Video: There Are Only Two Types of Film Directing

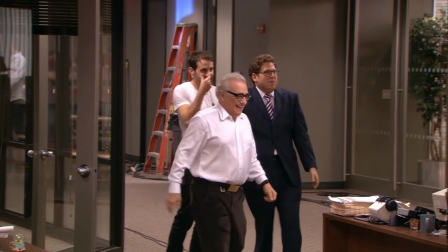[0:00]
I was going to divide film directing into seven distinct possible styles.
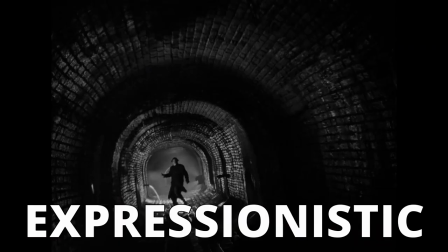[0:04]
Categories called classical, realistic, madcap, expressionistic, operatic, painterly and encyclopedic.
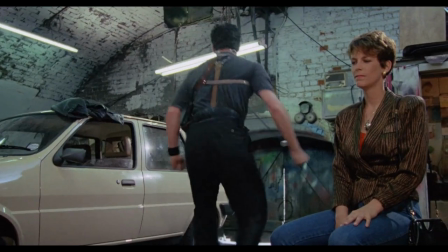[0:12]
But then I realized, when you think about it, there are actually only two possibilities.
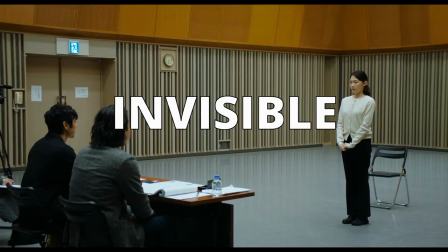[0:16]
Either the director makes himself invisible, or the director makes himself...
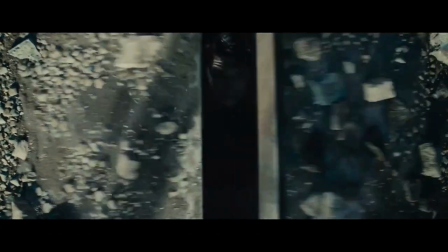[0:21]
No, it's not what you're thinking. Or the director makes himself visible. No idea why we're thinking of something else.
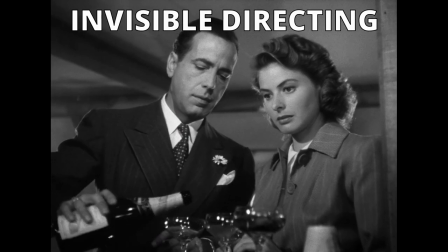[0:28]
Invisible directing is what is usually called the classical style.
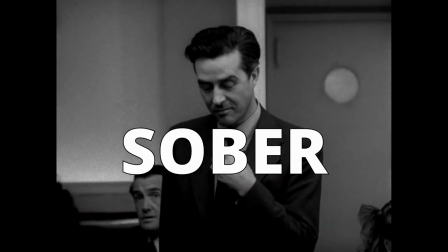[0:33]
I also call it sober, to differentiate it from classical cinema, which was an era as much as a style.
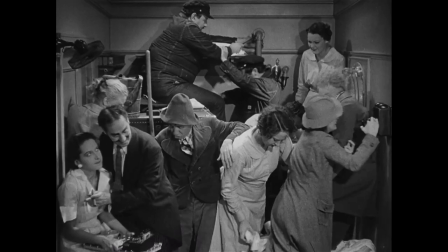[0:39]
But let's not get too technical, he says right before getting too technical.
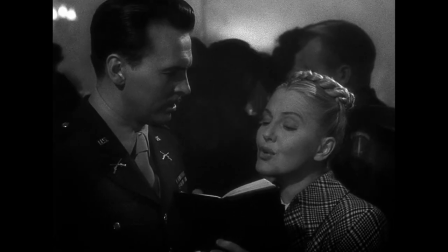[0:46] Have you ever had tea at the Ritz?
You will identify this sober style by not noticing it.
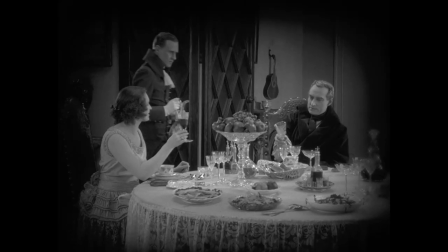[0:51]
It's when the director lets the story speak for itself. From silent cinema until the late 60s, the classical style was influenced by theater.
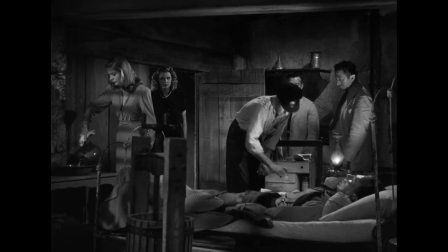[1:00]
Directors would arrange actors in easily understandable positions,
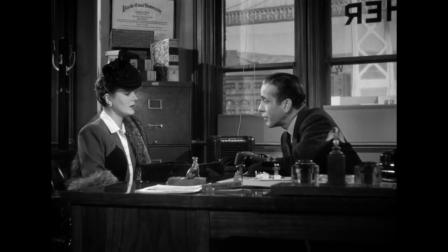[1:04]
and the camera would shoot them clearly in ways that would never confuse the audience or even remind them that a camera existed.
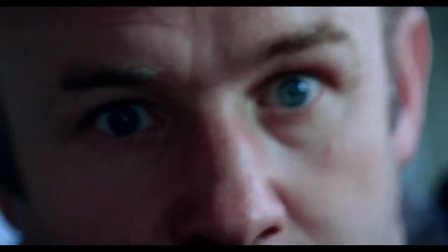[1:11]
From the 70s forward, though, some flourishes that came from visible directing became more and more common, like fast cuts and a more constant use of close-ups.
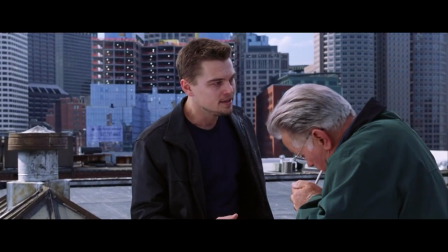[1:20]
Nowadays, most films in the sober style have nothing to do with the classical era.
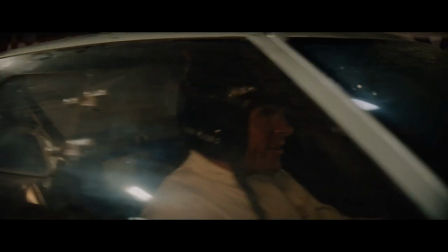[1:24]
They're faster, have too many angles, use music far more often and don't shy away from handheld camera work.
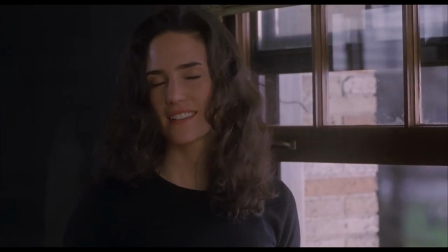[1:31]
What persists, however, is that most directors are not invasive and tell their stories clearly.
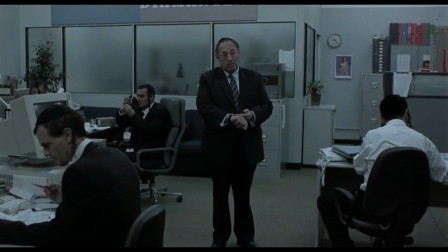[1:37]
Now let's talk about the opposite style.
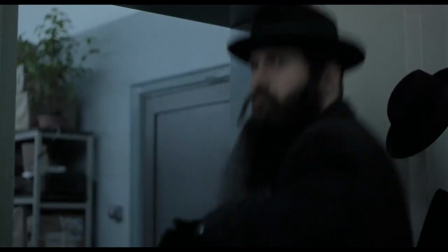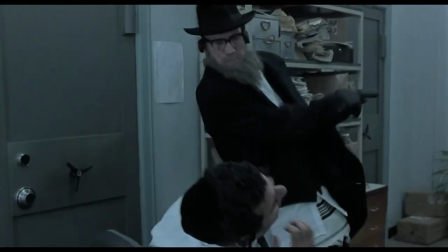[1:47]
The stylized style.
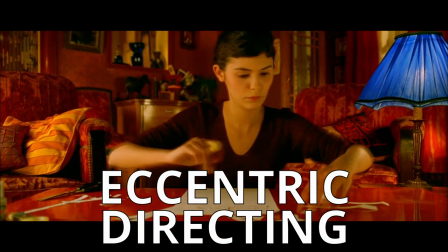[1:49]
I call it Visible Directing, Stylized Directing, Eccentric Directing, but my favorite name for it will always be Elamidam.
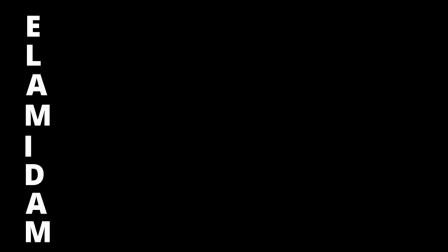[1:58]
What is Elamidam? It's an acronym I made up that stands for Everybody look at me, I'm directing a movie.
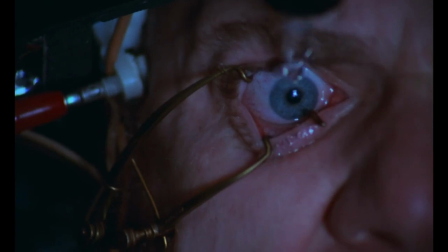[2:04]
It's when the director grabs you by the throat, forces your eyes open and has you look at all his directing.
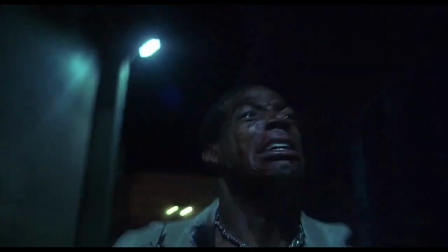[2:11] Look upon me!
The story doesn't speak for itself. It is being led by a showy guide.
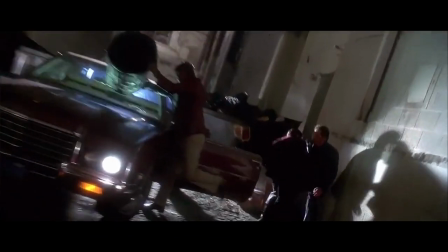[2:18]
Everything that is flashy applies to Elamidam. Expressionistic angles? Elamidam.
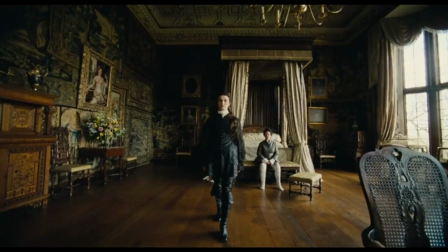[2:23]
Distorted or weird images? Elamidam. Slow motion? Elamidam. Over-the-top camera movements?
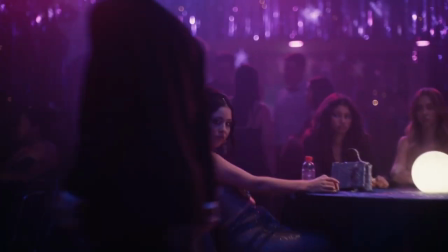[2:29]
Everything that is over-the-top is Elamidam. Just check HBO's Euphoria. That is one Elamidam marathon.
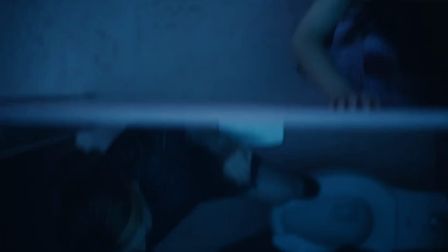[2:36]
The directors desperately want you to notice how much directing they can fit into one hour of television in every conceivable way.
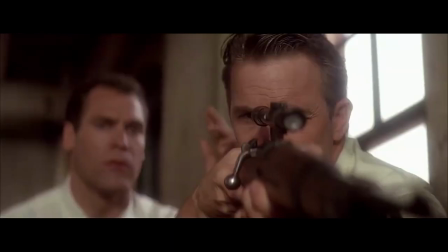[2:43]
Directing in such a stylized way can be helpful to give the audience the appropriate energy and feeling.
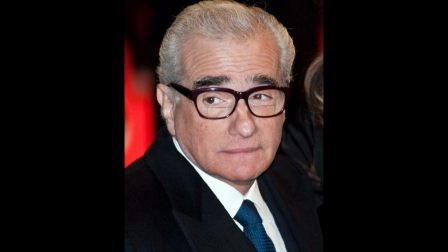[2:49]
Martin Scorsese is the master of doing this.
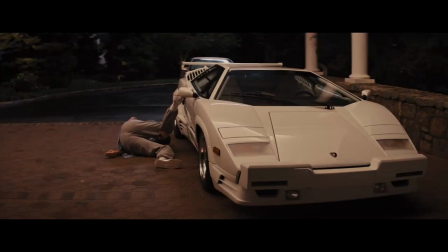[2:52]
His encyclopedic crime stories, Goodfellas, Casino, Gangs of New York, The Wolf of Wall Street and I Heard You Paint Houses use tracking shots, fast cuts,
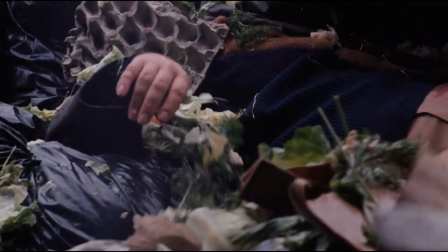[3:01]
slow motion, acceleration, freeze frames and musical montages to drag you to a narrative whirlwind,
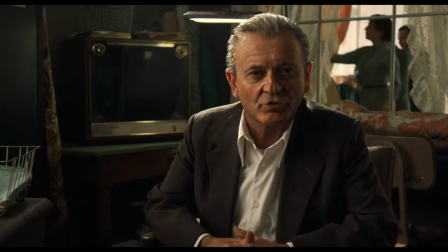[3:07]
so you can better receive the enormous amount of information his narrators throw your way.
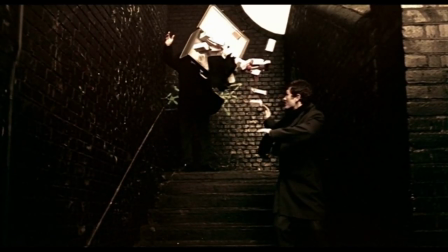[3:12]
With that said, Illamida might sound like a recent phenomenon, but here is the truth about cinema.
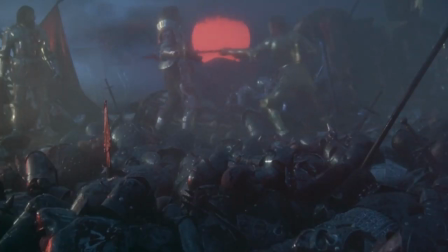[3:18]
No matter what you can come up with, no matter what original idea for a story or a style or your imagination might conceive,
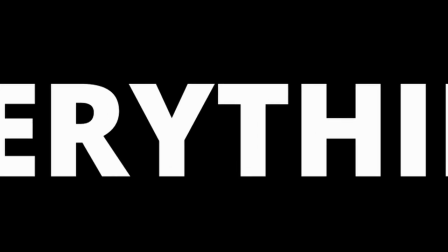[3:25]
everything, and I'm not exaggerating here, EVERYTHING was already done in the 1920s.
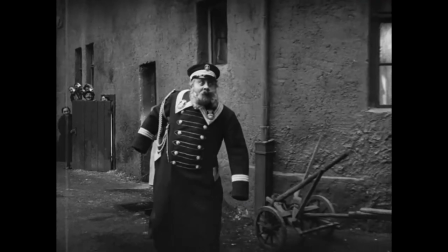[3:31]
There were already fast cuts, slow motion, tracking shots, dramatic angles, insane compositions, you name it.
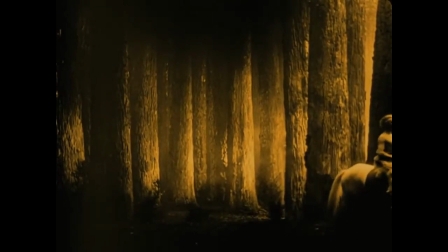[3:38]
The only exception was computer-generated images, for obvious reasons.
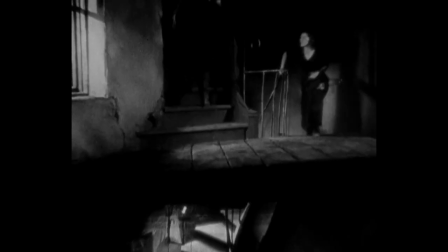[3:42]
Elamidam, therefore, has been with cinema for over a hundred years, and many great directors knew how to use it.
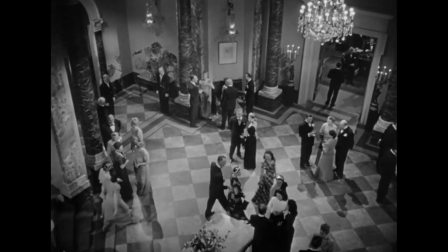[3:49]
Alfred Hitchcock was famous for his ostentatious camera movements meant to highlight suspense.
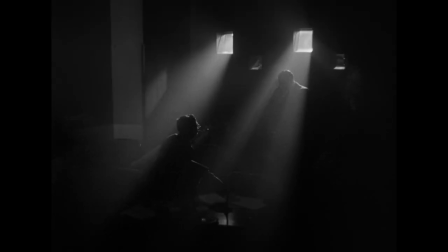[3:54]
Orson Welles had an eye for distorted, shadowy angles, and Kubrick loved him some symmetry.
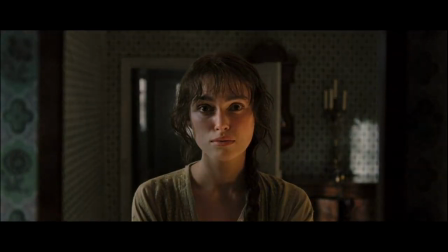[4:00]
It all goes to show that the sober and the eccentric are not mutually exclusive, because film directing is a spectrum.
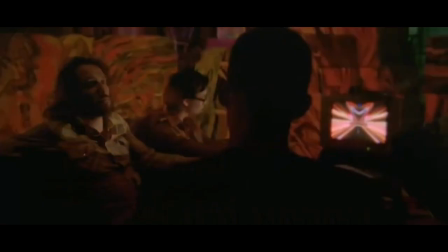[4:07]
Many films are 100% sober, but practically no film is completely eccentric.
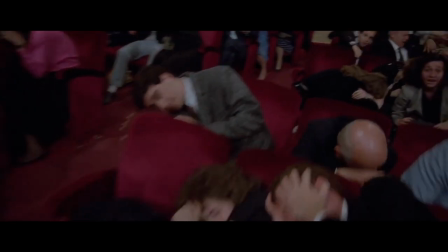[4:13]
Being over the top can be considered then a tool that helps put the audience in the required emotional and psychological state the story requires.
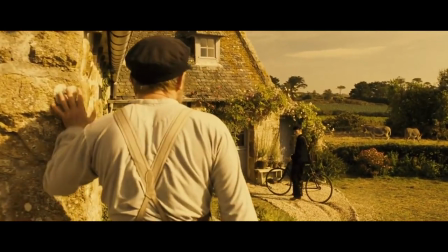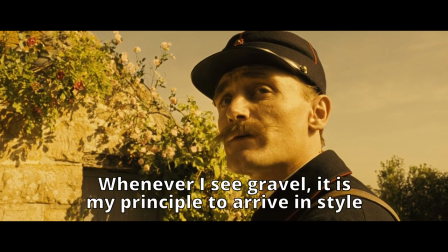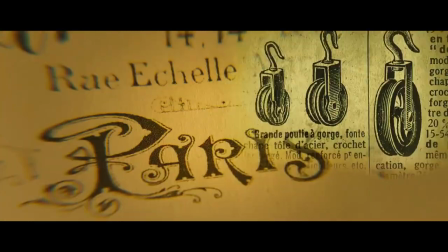[4:32]
So, you see, the lemme-them approach can often be the absolute best strategy.
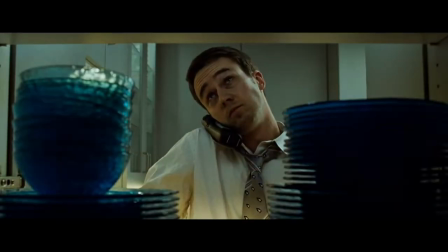[4:38]
With that said, let me now bash it. Over-directing is way too frequently the stuff of young directors trying to show off.
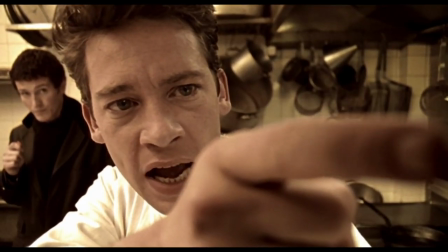[4:44]
They don't know discretion so they'll shoehorn as many flourishes as they can to pass off as good filmmakers.
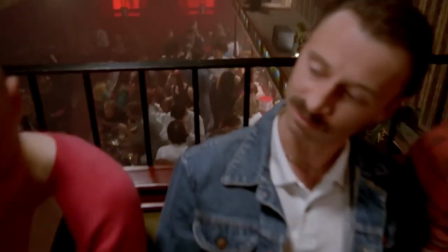[4:50]
When you can see through it, though, you don't buy it. The problem is so many movie buffs can't see through it and all too often we
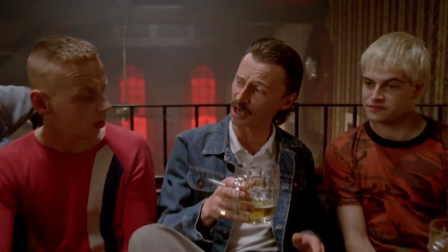[4:58]
find lists of best directors that downgrade the great names of classical cinema,
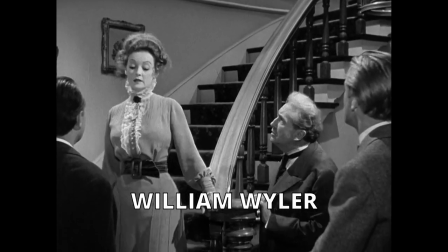[5:03]
like Howard Hawks, William Wyler, John Huston and Ernst Lubitsch,
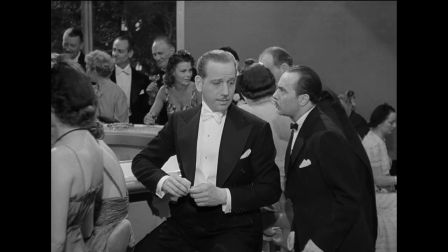[5:07] I'm very sorry Count Albu, it is most embarrassing, but the lady you brought put you tonight is spreading communistic propaganda in the powder room.
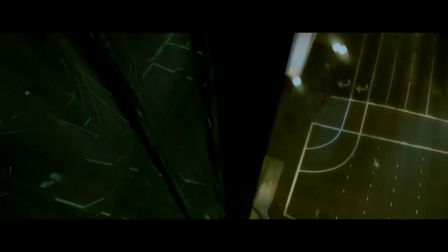[5:13] Give me another double brandy.
In favor of recent filmmakers with glitzy styles, like Wes Anderson,
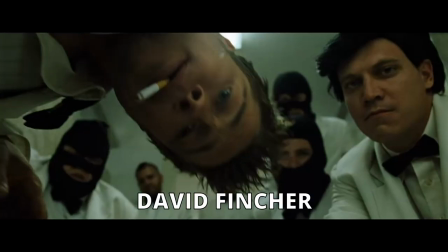[5:20]
Quentin Tarantino, Paul Thomas Anderson, David Fincher, and Zack Snyder.
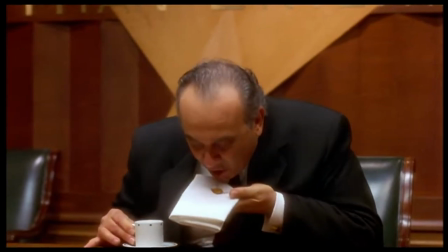[5:25]
The reason for this is not lack of taste. Actually, these are mostly good directors.
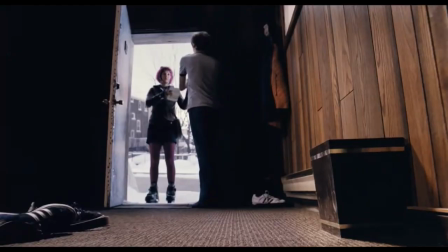[5:30]
The reason is when you are learning about cinema, the only way to recognize a director's style is when he goes ilamidam.
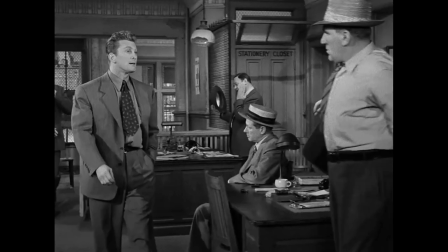[5:37]
Film books and lessons seldom teach you to notice blocking, timing, and other discreet traits.
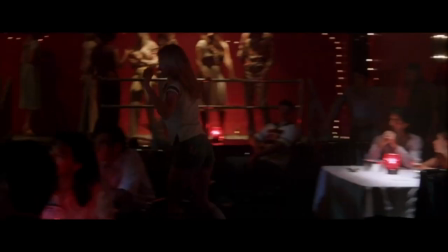[5:43]
They teach you about tracking shots, montages, and what else sticks out. So when coming-of-age cinephiles need to pick their favorite filmmakers,
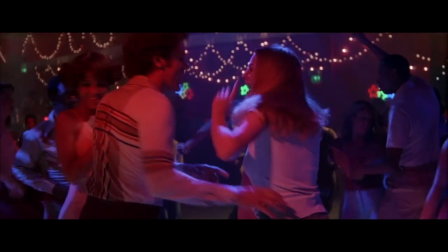[5:51]
they choose those that actually help them answer the question So why is he your favorite director?
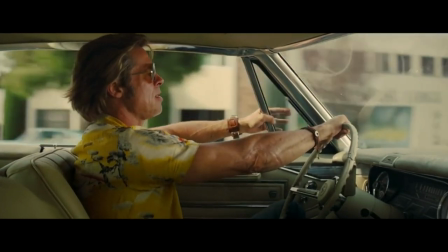[5:56]
It's no wonder many flashy directors get more and more sober as they grow older.
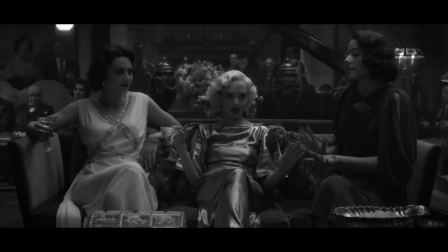[6:01]
They're directing at least. Paul Thomas Anderson, David Fincher and Guy Ritchie abandon the excesses of their earlier careers.
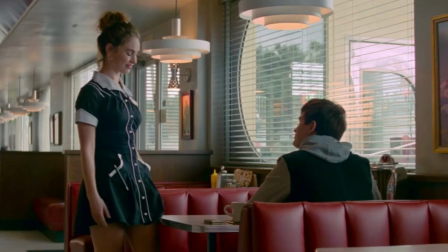[6:08]
Even Edgar Wright seems to have himself under control now.
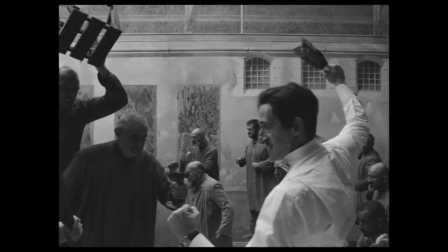[6:12]
On the other hand, Wes Anderson somehow doubled down on his idiosyncrasies, and his live-action films have never been better.
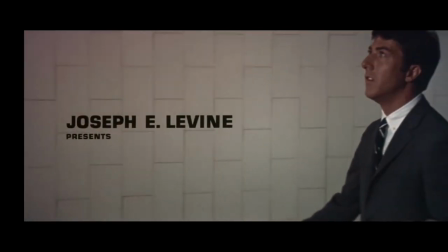[6:19]
Let me now show you the difference between good Elamidam and bad Elamidam.
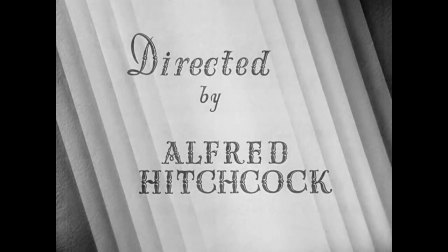[6:23]
This is Alfred Hitchcock using camera movement to create suspense in Young and Innocent.
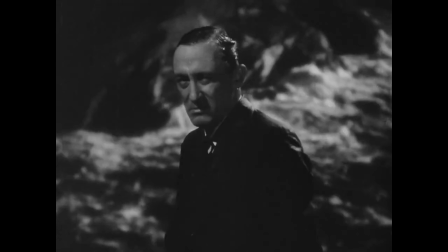[6:28]
The characters are looking for a killer and all they know about him is he has an eye twitch. So Hitchcock moves the camera around to show us anyone can be the killer.
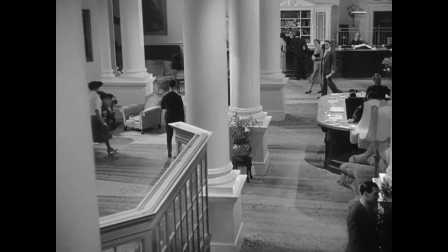[6:37] I'm right here to tell you mister No one can like the drama man
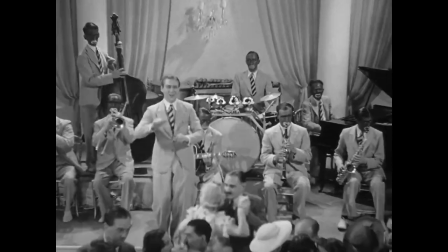[6:43] Before ending this wide shot as a super close-up of the killer we're looking for
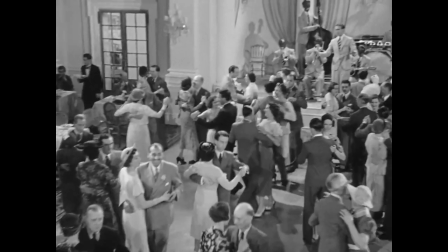[6:51]
Yes, it's showy, but it calls for your attention and pays you for it You know that something important is coming So you glue your eyes
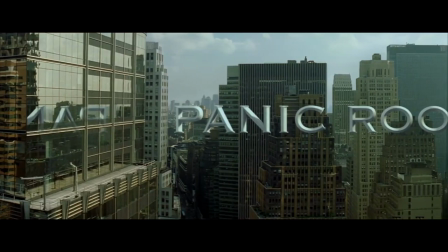[6:59]
to the screen Now here is David Fincher using camera movement to create suspense in Panic Room While Jodie Foster sleeps,
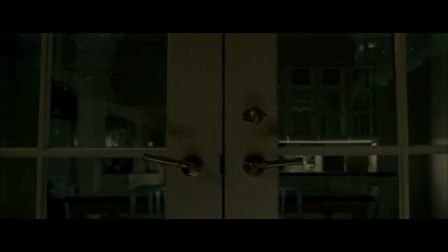[7:07]
thieves are trying to break in.
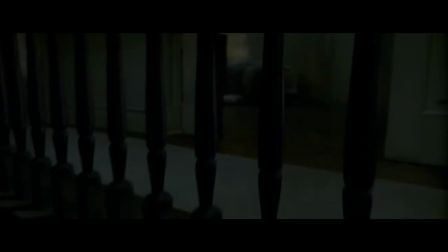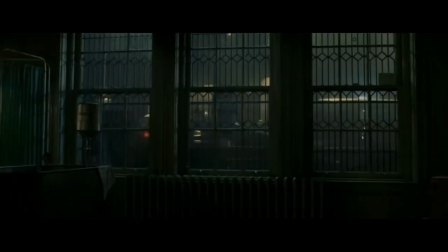[7:17]
You're flexing your visual effects, but so far so good.
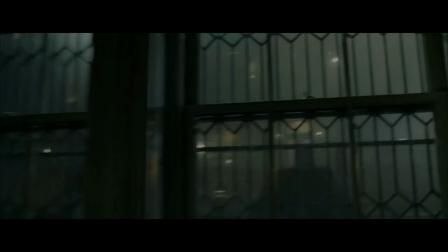[7:23]
Do we need to enter the keyhole? I mean, it looks cool and all, but no, the camera won't go through that coffee maker handle, will it?
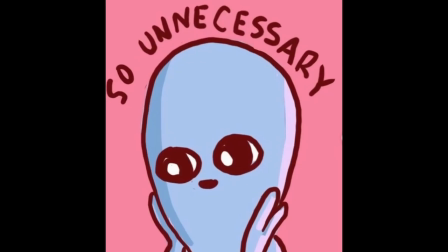[7:32]
Why? So unnecessary.
Look at me when you're talking to me!
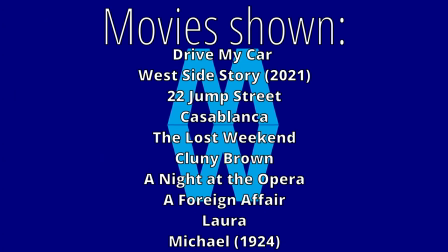[7:37]
Thank you for watching. If you enjoyed this video, please like, subscribe and share it.
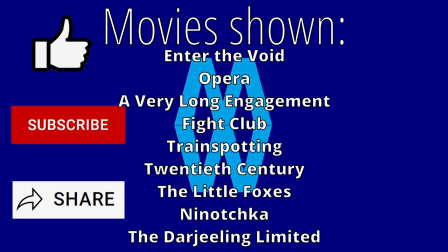[7:43]
And who is your favorite showy director? Leave a comment. I will see you next time and this is MovieWise.